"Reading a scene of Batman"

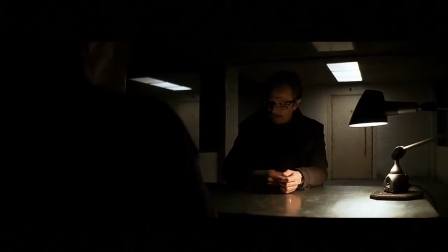(0:00)
Hey guys, so the scene that I want us to look at today was from the second Batman movie, The Dark Knight.
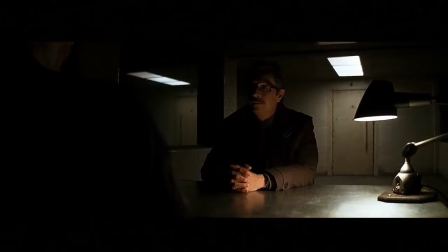(0:04)
It's the Joker interrogation scene,
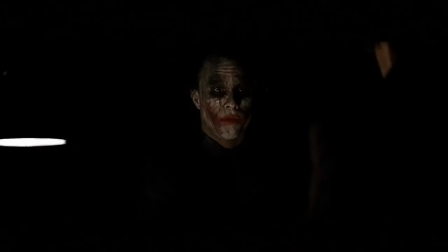(0:06)
and the reason I want to look at this scene in particular is because I think it does a really good job of kind of demonstrating all the things that we were looking at in the readings this week.
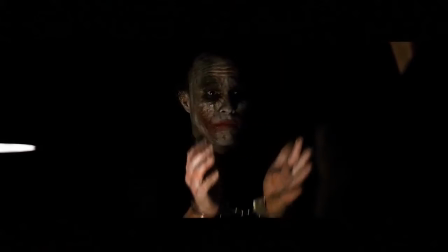(0:14)
So to start out, I really wanted to talk about the use of shot, reverse shot that's kind of going on in this scene.
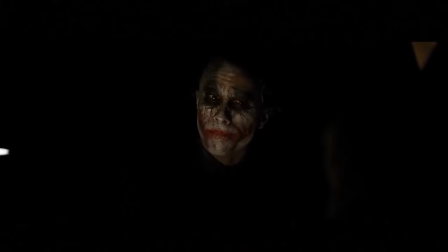(0:20)
So the use of shot reverse shot was described in one of the Every Frame a Painting episodes. It talks about kind of how shot reverse shot is used a lot in dialogue or conversational scenes
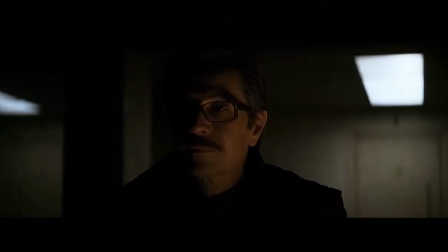(0:30)
because it takes a shot and then flips it to the other character and then flips it back. So it kind of this idea of like bringing us into conversation between two individuals.
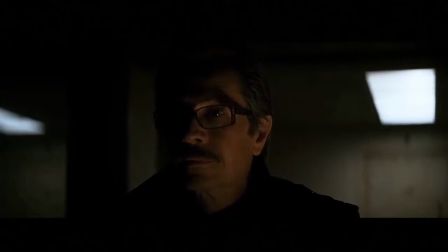(0:39)
So here we see shot reverse shot between the Joker and Commissioner Gordon, but it's interesting because it's using a short lens,
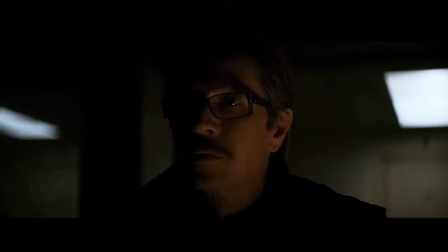(0:46)
which kind of places the camera in between the two. And the use of short lens for a shot reverse shot scene in this example is really interesting because it's kind of strategically placed in between these two characters.
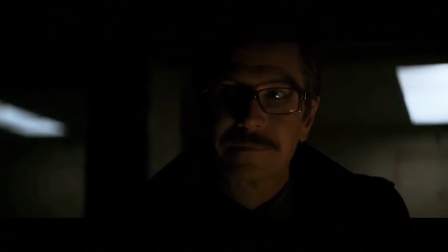(0:58)
So we as an audience kind of experience a psychological effect for ourselves,
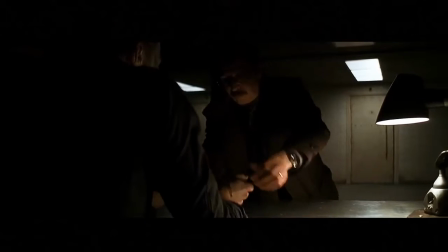(1:03)
like kind of feeling that intimacy and also the discomfort and tension that's kind of monopolizing the scene with these two characters.
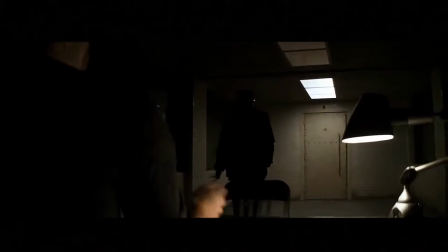(1:09)
The other thing I wanted to point out was the use of lighting that's kind of in the scene. As you can tell, it's super dark, super kind of gloomy. I think that participates to this sense of tension. However, all of a sudden, bam, there's this light that kind of comes in.
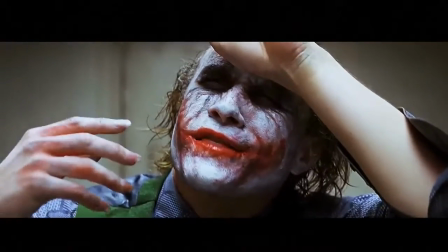(1:25)
I think lighting is one of the elements of cinematography, we as a class have explored in the past, but I think it's really important as a detail, kind of,
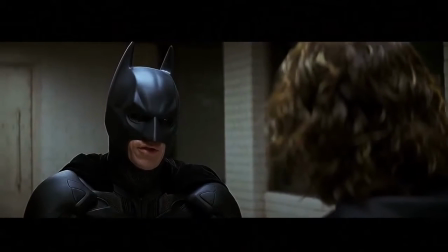(1:34)
how videos are shot intentionally, because usually when we have lighting, it's this idea of like dark being bad and light being good.
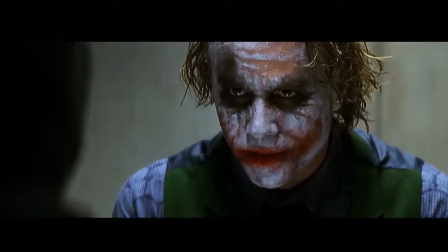(1:42)
However, in this sense, the scene starts off super dark, and that's supposed to kind of create this sense of tension and conflict.
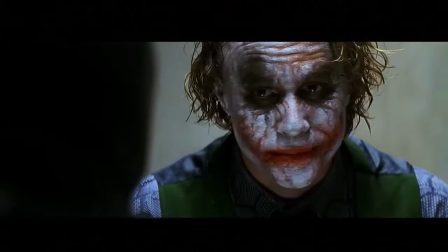(1:49)
However, when the lights turn on, it's almost like this conflict is actually lit up and intensified.
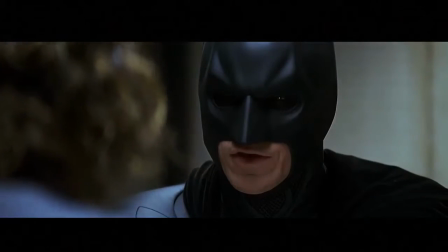(1:55)
So, instead of kind of going from,
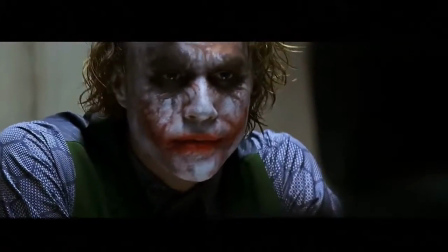(1:58)
tension to relief, it's almost as if the beginning scene with Commissioner Gordon was kind of the rising action, and as soon as the lights are turned on,
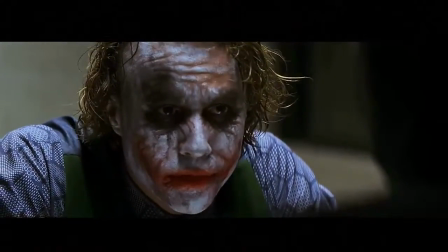(2:06)
we're turned on into the conflict with the Batman.
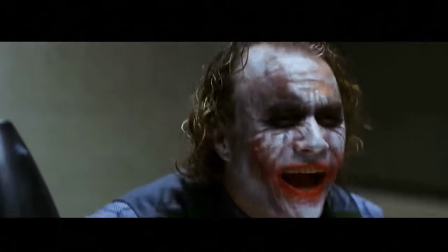(2:08)
And I think it's also interesting because once again we see the use of shot reverse shot kind of coming into play with this conversation between the Joker and Batman.
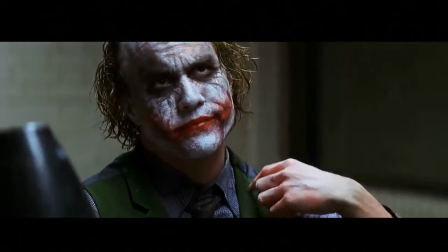(2:16)
However, what's interesting is that instead of seeing a short lens, we're actually experiencing the effects of a long lens.
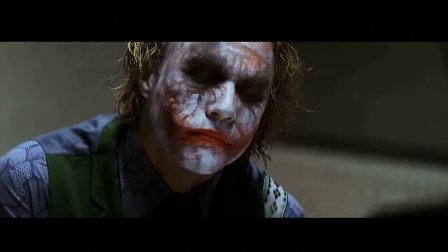(2:21)
And it's a long lens because, as you can tell right now especially,
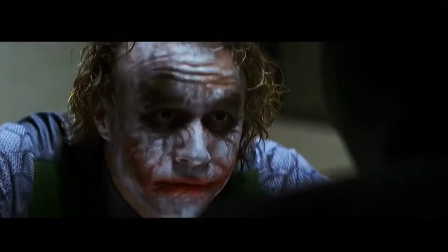(2:25)
we are seeing kind of the conversation from behind the backs of one of the other characters as they're talking to one another. And once again, this is kind of strategically used because it kind of creates this, again, psychological effect in the audience that,
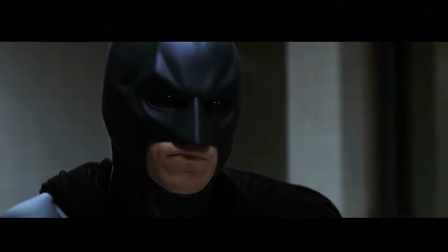(2:40)
as it's like we're spying on the conversation. As before, we were part of the conversation, and now we still are part of the conversation, but in a very much backseat kind of way.
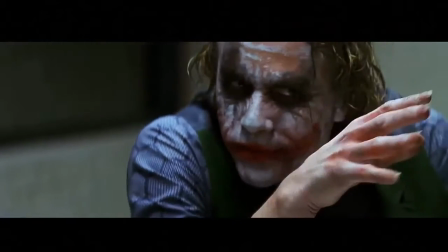(2:48)
And I think that's done very intentional because it kind of portrays this idea that, like, we as an audience have now lost control of the scene.
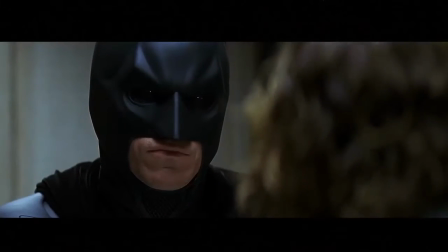(2:55)
And that contributes to this sense of conflict and the sense of tension, the sense of like rising conflict and uncomfortableness and intimacy that's kind of being played into the scene.
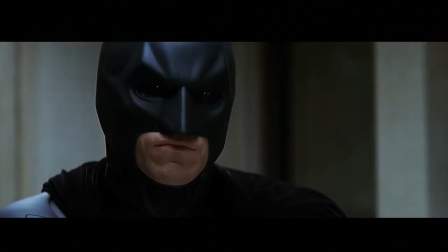(3:04)
We no longer have the control over what happens. The other thing that I wanted to kind of talk about and focus on is the use of actually setting in this.
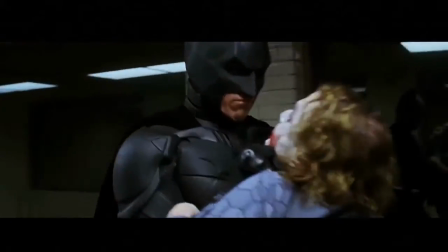(3:13)
So it's very clear setting, it's an interrogation room,
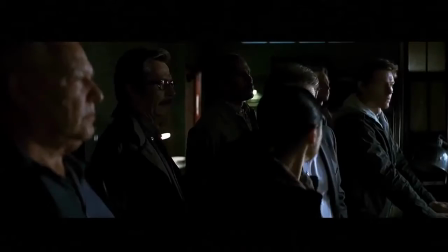(3:18)
and it kind of asks this idea of this conversation like this, how it's one person on one side and one person on the other side of the table,
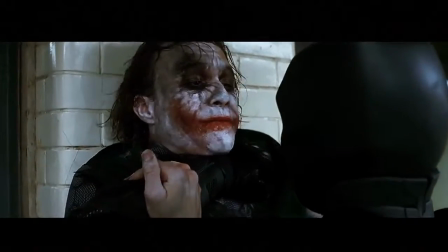(3:24)
and how eventually as the conflict and the tension rises, we see the Batman literally lift the Joker over the table.
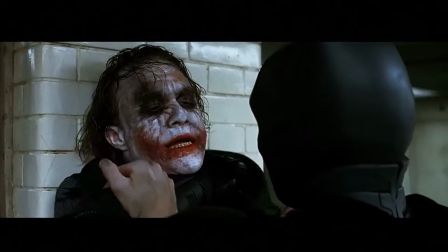(3:30)
So instead of having this kind of like talking at one another, the two worlds are colliding.
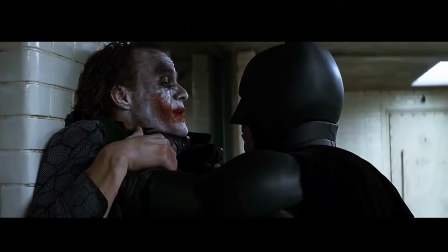(3:35)
And I think that use of a table in a lit room where there's nothing really else in the scene other than that table is also,
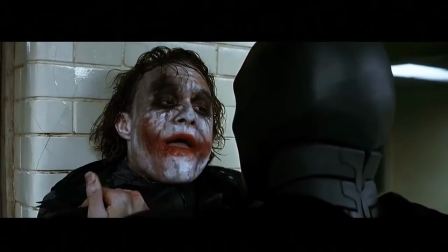(3:43)
again, done very intentionally. And because, again, once again, it shows how, that's the only thing that matters. Right now in this scene, the only thing that matters is these two characters and the relationship between them and the conflict that's happening between them.
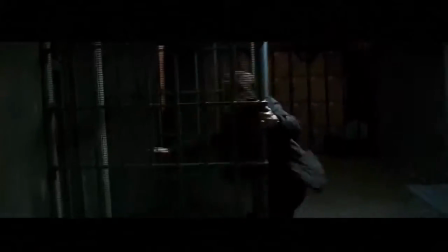(3:58)
And honestly, with all those reasons, like, that's kind of why I chose to do this in the first place.